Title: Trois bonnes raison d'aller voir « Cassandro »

La sortie aujourd'hui du documentaire Cassandro di Exotico de Marie Lozier. L'histoire du roi des Exoticos, ses catcheurs mexicains travestis. La réalisatrice a découvert la lucha libre, c'est-à-dire le catch mexicain, un monde théâtral excessif, des prouesses acrobatiques et un sport ultra populaire. Alexandra Rouault nous donne trois bonnes raisons d'aller voir le film.
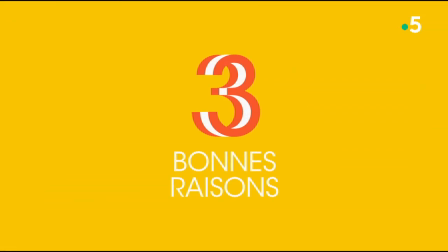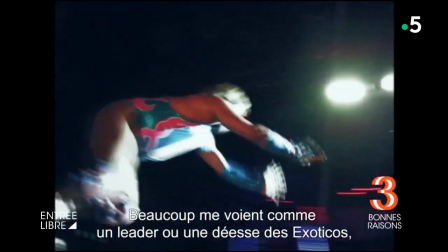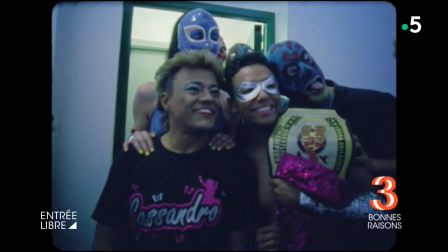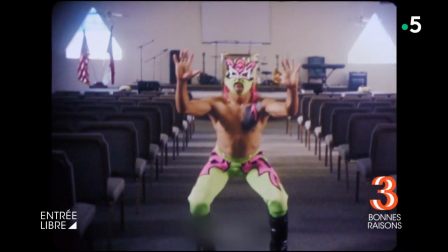0:38 Cassandro The Exotico, c'est un documentaire flamboyant réalisé par la cinéaste française Marie Lausier.
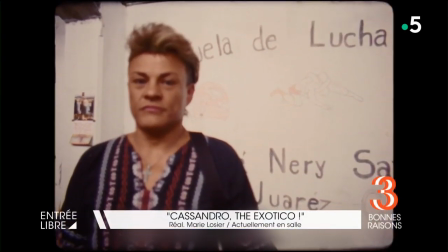0:46 Elle y fait le portrait d'un catcheur gay mexicain, champion du monde de la lucha libre.
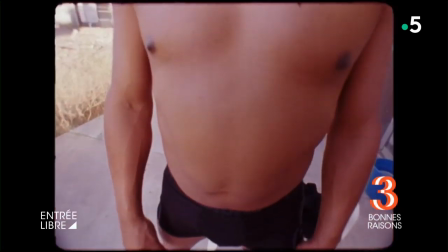0:50 Après plus de 25 ans sur le ring, son corps porte les traces de ses combats et il dévoile devant la caméra ses blessures physiques et ses blessures à l'âme.
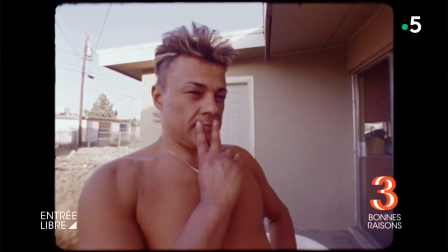0:58 Voici trois bonnes raisons de se précipiter dans les salles de cinéma.
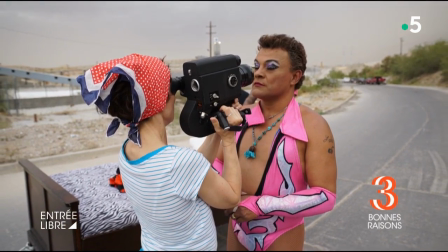1:05 Ce documentaire, c'est d'abord une amitié entre la réalisatrice et Cassandro, de son vrai nom Saul Almandaris.
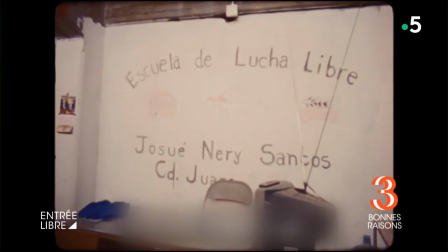1:11 Un personnage haut en couleur qui revendique son homosexualité dans un milieu machiste.
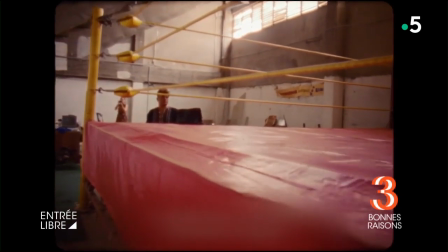1:15 C'est un mélange entre un chôman exubérant, un athlète époustouflant et un homme profondément touchant.
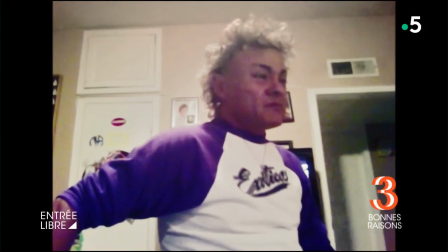1:20 Oh, Cassandro. I wish I could give you a kiss.
Il y a Saul Almandaris hors scène, il y a Cassandro sur scène.
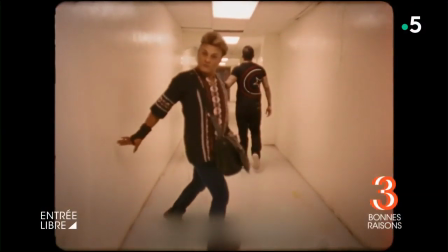1:33 corps qui est magnifique, il y a tout ce côté macho, ce côté féminin. Il y a tellement de luttes et il y avait tellement d'opposés que je savais qu'il y avait quelque chose d'extrêmement fluide et anti-fluide.
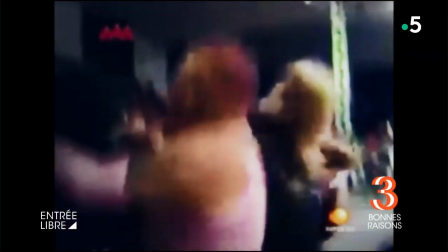1:50 C'est balançar ! C'est balançar ! C'est balançar, c'est Cassandro !
L'univers dans lequel Cassandro évolue est hyper cinégénique. Le catch est une chorégraphie du combat, colorée, costumée et pailletée. Un décor idéal, mais contraignant pour Marie-Losier. Je suis petite et je suis à peu près à la hauteur du ring.
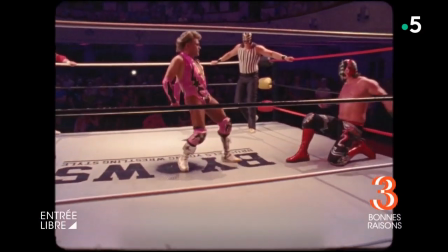2:09 Donc il a fallu que je trouve un moyen de filmer par le haut et par le bas et de courir à droite à gauche pour que ça crée une danse pour la caméra pour moi.
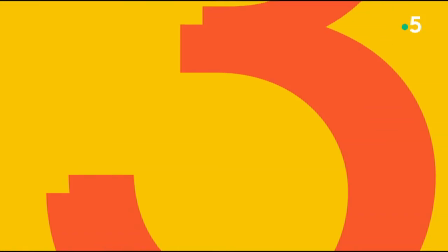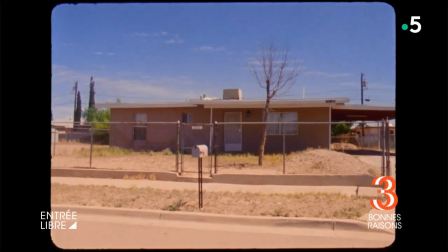2:23 Marie Lausier vient des Beaux-Arts et a tourné ce film en pellicule 16 mm, ce qui donne un rapport à l'image très organique.
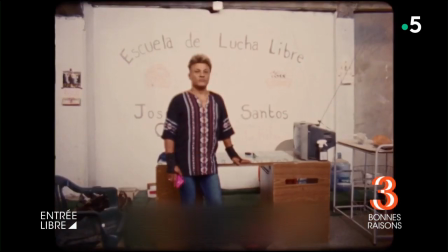2:29 L'homme est déjà une peinture, donc je voulais que le film en reste une peinture. à ajouter et en tout cas renforcer peut-être cet univers.